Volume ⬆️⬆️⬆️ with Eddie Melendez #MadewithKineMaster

What's up, everybody? Welcome back. Thank you so much for taking the time to hang out. EMT here, and in this video, we are using sound effects and music to elevate our cinematic video with KineMaster.
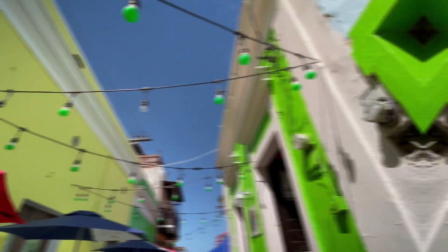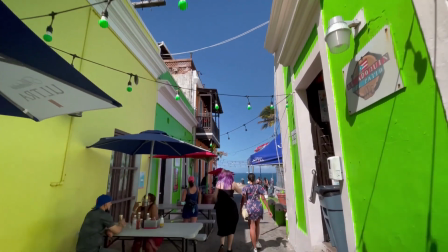Audio is one of the most important aspects of the cinematic experience. It has the capability to evoke a specific feeling or to simply amplify. When used properly, it can help elevate an emotion and add the right vibe to your videos. But sometimes we might not have the whole gear to capture high fidelity audio. Sometimes we're out and about on vacation recording with our smartphone. There have been times that I have the perfect shot with the perfect framing, but somebody was speaking loudly in the background. Maybe there was a lot of wind and it was creating distortion in your video. And sometimes you just simply want to add music to spice things up. There is no denying that music and sound effects together can help revitalize any kind of footage. And this is when KineMaster, and more specifically the asset store within KineMaster, comes in extremely handy.
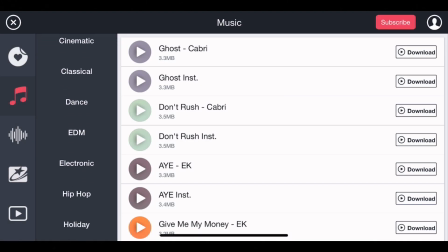93s
There are a ton of effects, transitions, but specifically to this video, sound effects and music. And not to mention, there's a lot of music that can be leveraged for your videos and you won't get demonetized, from dance to acoustic to cinematic clips that can be used for introductions, travel videos, or you just simply want to create a slideshow with some awesome track behind it, you got it with the KineMaster Asset Store. Let's take this clip for example. This was captured during my recent trip to San Juan, Puerto Rico, and while the video looks fantastic, the audio is a little bit convoluted. There's music in the background, there's clipping wind noise that completely destroys the experience, and you have a lot of background sound overall. But with KineMaster, we can actually replace some of those sounds with sound effects and background music, adjust the levels, create fade-ins, and elevate the experience, whether I'm just simply trying to use this video without music, or make it part of a sequence with background music that's uniform. So you have a better idea, here's a short sequence without any adjustments.
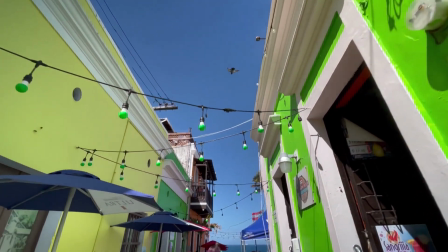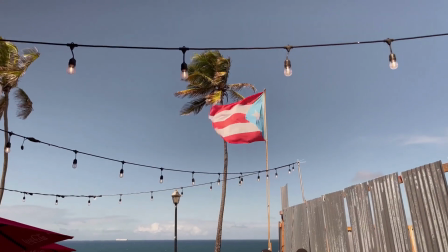And here's that same exact sequence with audio assets from KineMaster.
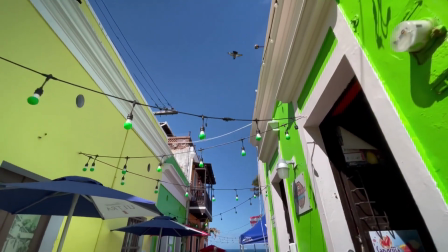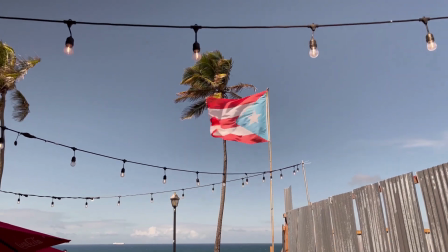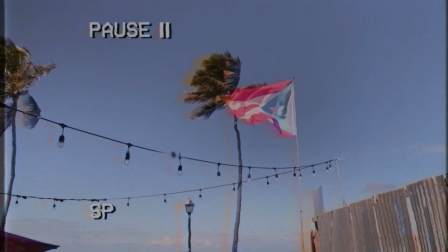192s
Now, I wanted to take a second to give you a little bit of more context regarding this sequence.
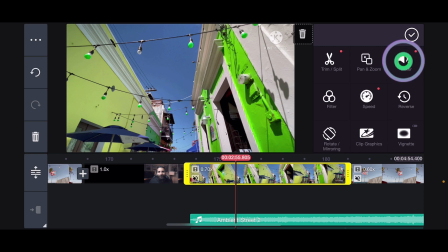198s
So I actually selected the clip, went into the mixer settings, and I muted the native audio of the clip.
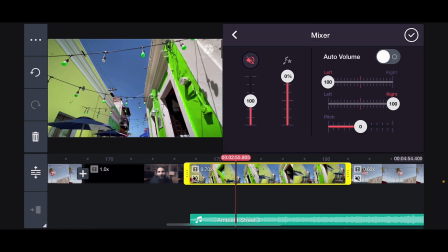207s
After that, I went ahead and replaced the ambient sound with some of KineMaster's
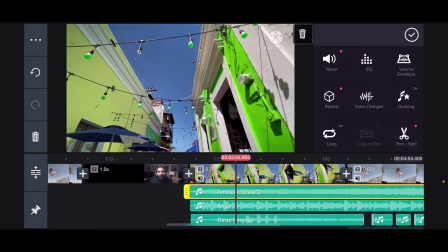213s
built-in ambient street sounds, and honestly, this sounds really, really cool because it allows to fill in the gap of what you know should be there regarding ambient sound. If you just go ahead and put music, it's not gonna sound that realistic because in real life,
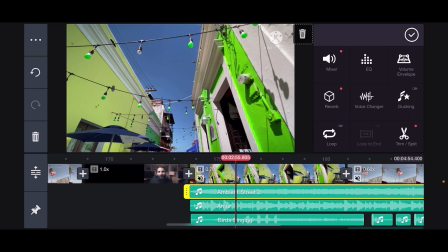231s
you will have environmental audio, maybe some chatter, maybe some cars going by. So that's a really good filler audio that you can put into your videos when you're performing a similar task.
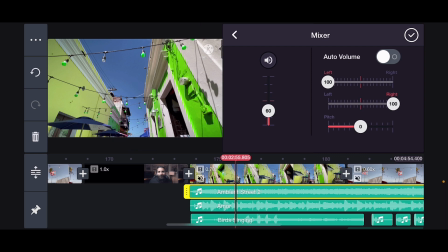243s
I went ahead and lowered the volume a little bit so it sounds a little bit more realistic, and I added a little bit of reverb.
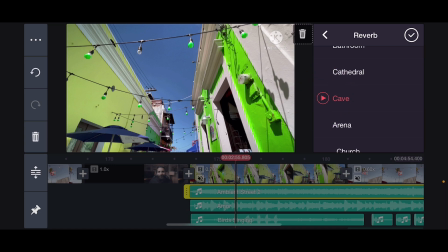251s
In this case, I chose the cave, but you can experiment to see what goes well with your sequence. Then I selected a song along the lines of what was already there. There was some salsa music playing in the background, so the closest thing that I found was this track.
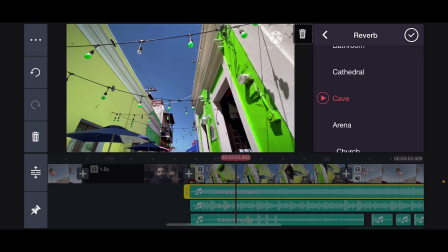268s
And once again, we're just pretty much recreating the audio on the scene a little bit cleaner with less distortion.
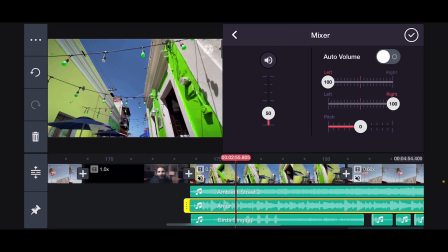277s
And in order to achieve that, I went ahead and also lowered the volume of that track.
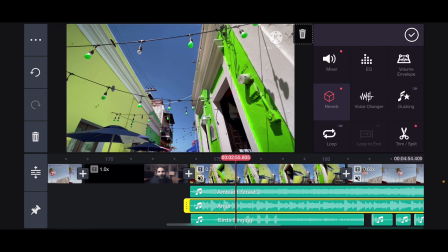284s
And I also added some echo just to give it a sense of vastness since we're walking through a street. And of course, you're gonna have a little bit of bounds in the walls in that specific environment. So just to dilute the music a little bit, I went ahead and added that echo.
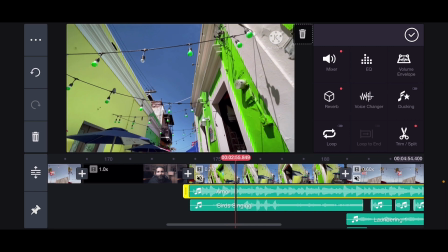304s
Now, another touch that I found relevant was to add the bird sounds,
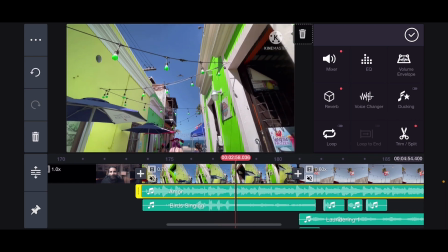310s
the bird singing sounds, because there's actually a bird flying by. And honestly, this is probably a pigeon,
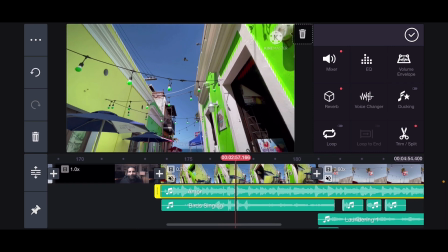316s
but it's really cool that we can enhance the scene by adding sounds that make sense, like the bird singing sound.
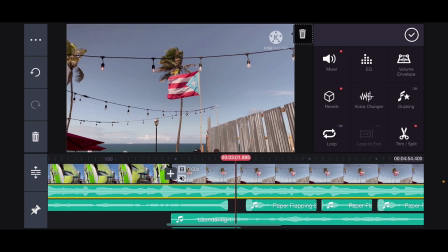324s
And that leads me to the second clip, in which we used paper flapping sounds from the library section in order to recreate the flag sound.
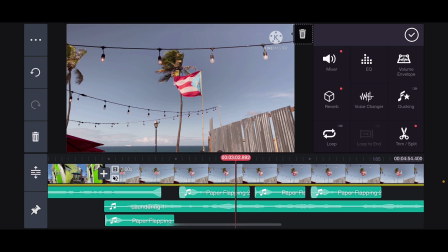333s
I also threw in a laundering sound, literally a washing machine doing laundry, with some minor adjustments like EQ
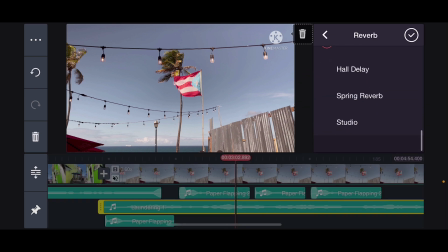344s
as well as reverb, just to give it a little bit of background noise.
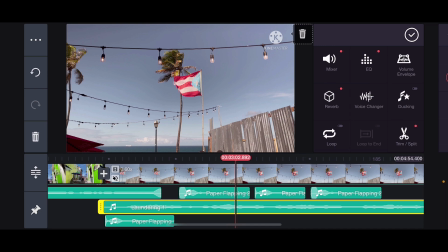349s
And it's incredible how we can create sounds that are not in the KineMaster library with other sounds that absolutely have nothing to do with, in this case, a flag. But with the right EQ and the right level adjustments, we can make it be whatever we want it to be, in this case, being a flag. Well, sometimes you might want to leverage music entirely instead of sound effects, and KineMaster makes this extremely easy.
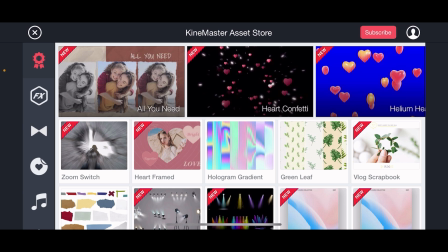377s
So in order to add music to your project, all we have to do is go to the KineMaster Asset Store.
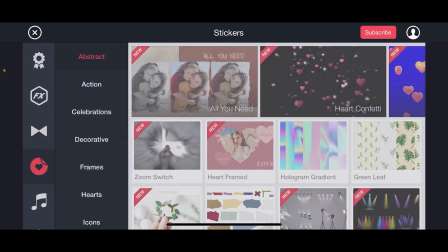384s
And once we're in the Asset Store, we're gonna go down on the left side of the screen through the menu to the Music tab.
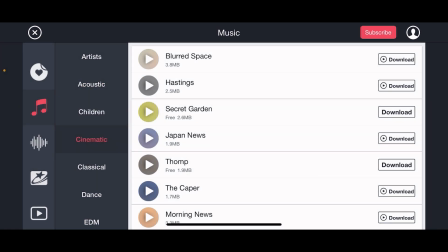392s
And here you can sort through different genres. You can tap on the play button next to the song name to preview it. And of course, you can download it on the right side. Now, once you hit the download button, they will all reside under the audio tab.
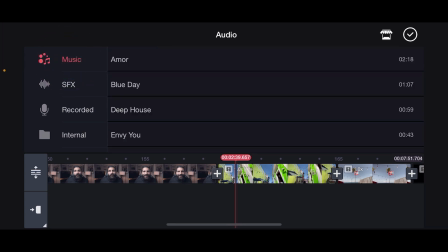409s
Just select music, tap on your track, and hit the plus button. Now, keep in mind that if I hit the plus button, the track will be placed right at the playhead. So we want to make sure we make those adjustments right before we hit the plus button, and that's it.
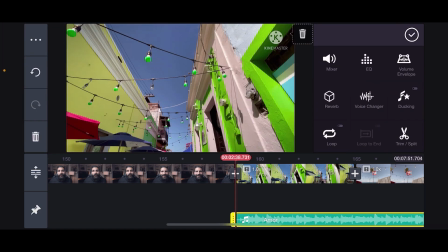426s
The track has been placed correctly at the beginning of that clip. And from here on, you have a lot of other adjustments like audio levels, EQ, different fade-in effects, docking. You can even trim it or loop your track. And the fantastic thing about KineMaster in this case is that you have a bunch of options regarding adjustment, audio levels. You can even combine multiple sound effects and create unique sounds that could replicate sound effects that might not be in the asset store. There are clips that have actually used curtain rod sounds and washing machine sounds to replicate water and different effects, but that's the cool thing about KineMaster is that it lends itself for you to mix in multiple audio files and just simply create something new, something that fits your clip and the kind of emotion and vibe that you want to bring to your videos.
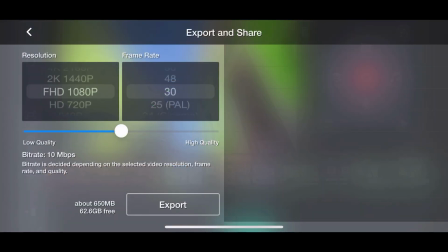481s
When you are ready to export, just simply hit the share button in KineMaster and select the right resolution and frame rate. But I want to know what you think. Let me know your thoughts in the comment section down below. If you have any questions or suggestions, drop them down there so we can continue to create relevant content for you.